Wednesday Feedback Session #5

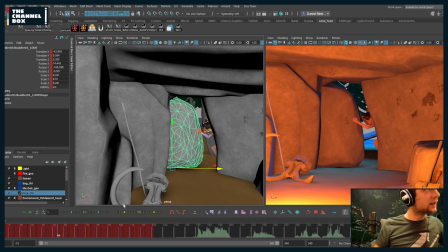(51:34)
What I would try to do for the rock is, let me make sure that, okay, so the hands are not following.
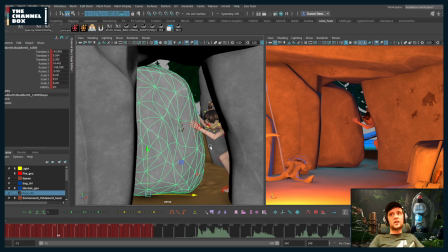(51:43)
Okay, cool. So I'm just going to change the rock and then change it back just so it looks nice. But what I'm seeing here is that she's pushing with her arms bent at the first, which is a lot less power of pushing than if she's up like this. Like this, she's going to be pushing harder than here.
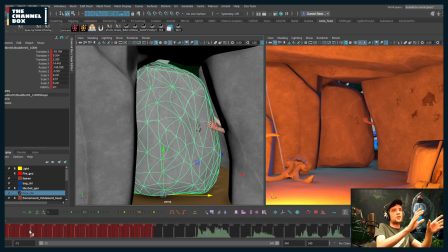(52:03)
But it feels like the rock is moving easier at the beginning when she's like this than it is when she's up against it. So what I would do is I would have the rock start to slow down here,
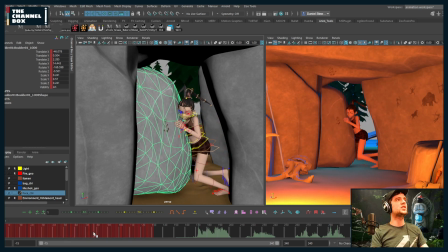(52:15)
and it would stay slowed down until she goes up and pushes against it like this, and then it starts to move more,
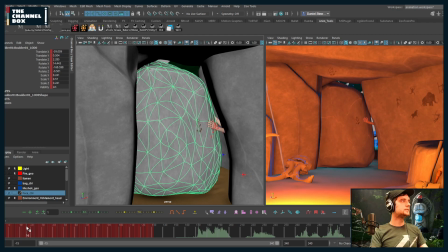(52:24)
essentially. So maybe I would have,
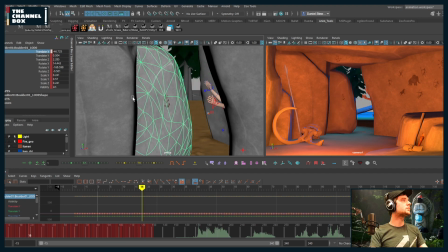(52:32)
what, is this just pure, okay, cool, it's just pure TX.
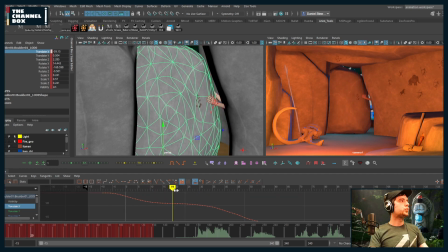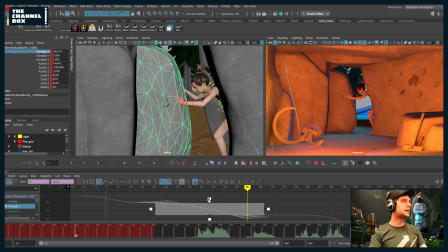(52:51)
I would probably have something like this.
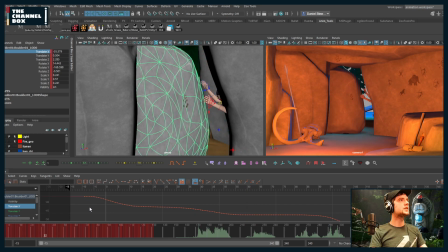(53:03)
To where you have initial push and then that. But yeah, you get what I'm saying. I don't want to have to go through
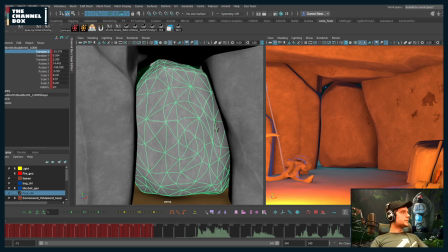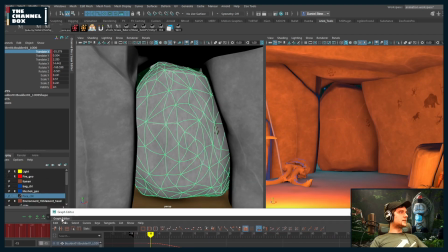(53:17)
I don't want to go through having to make the hands go with the rock, but you get what I'm saying.
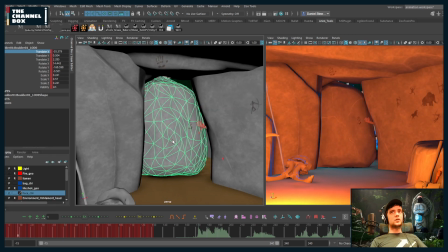(53:24)
And then let me just go through. So pushing.
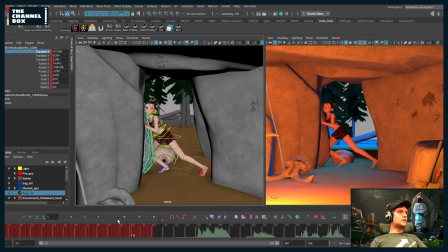For the foot.
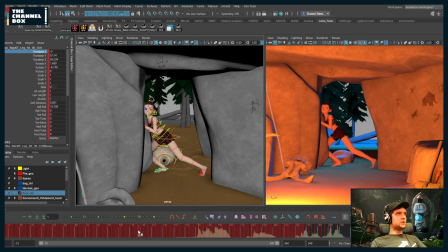(53:43)
I'm just going to have the foot plant farther back. That way you don't get this penetration on the rock.
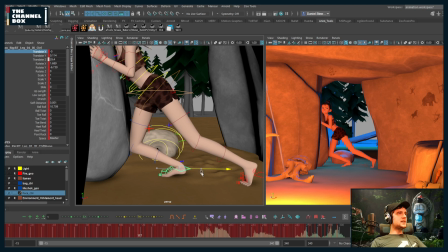(53:51)
So it's more like this. And I think this makes a more appealing pose anyway.
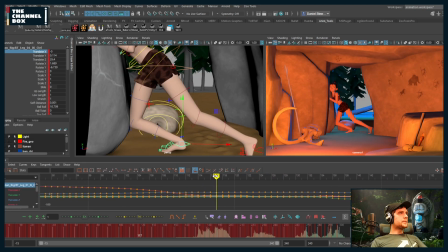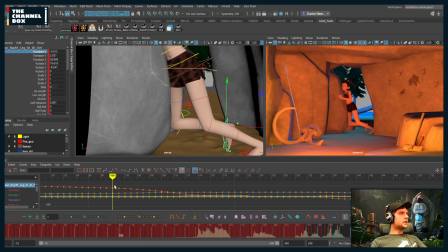(53:59)
So I like where the leg is here. So I'm just going to delete these frames.
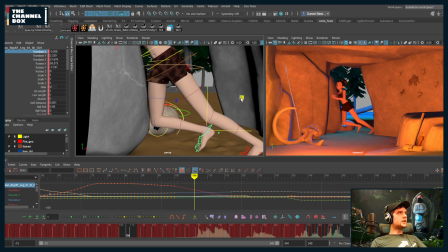(54:09)
I'm going to have the foot stay.
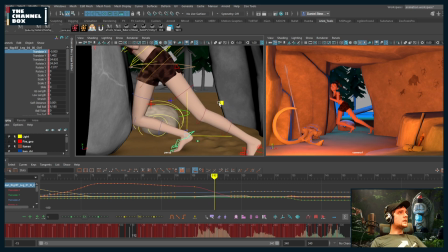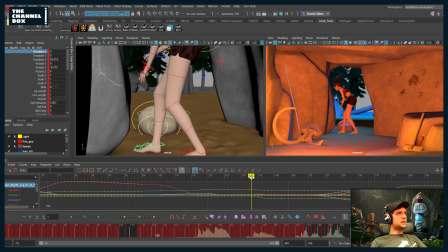(54:33)
And then I'm going to have it stay planted until here. So I'm just going to delete this. Match the pose. Have the ball roll go to 0.
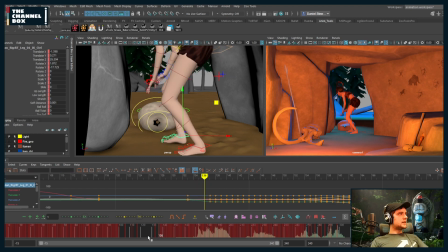(54:54)
And then just delete these keys so it goes boom. There we go.
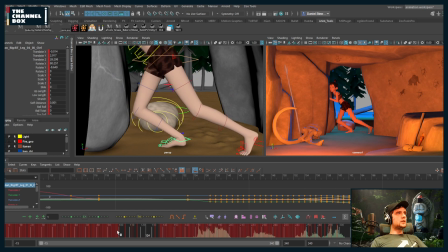(55:01)
There we go. So I could
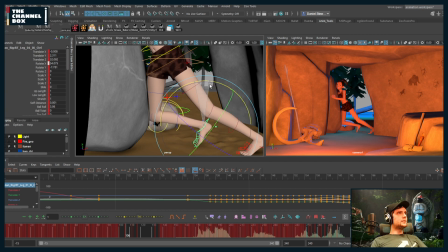probably, I would probably translate this higher, to be honest, except it's starting to get lost.
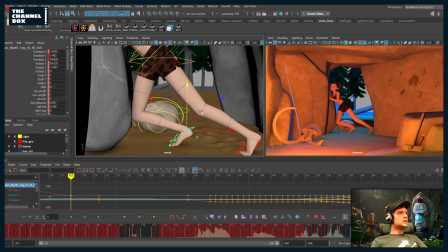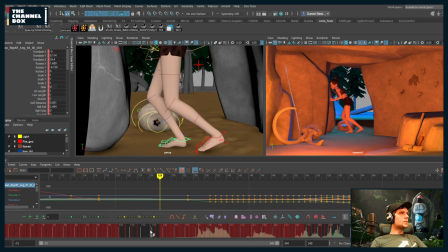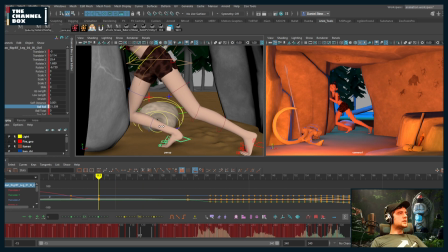(55:35)
Put ball roll a little bit higher.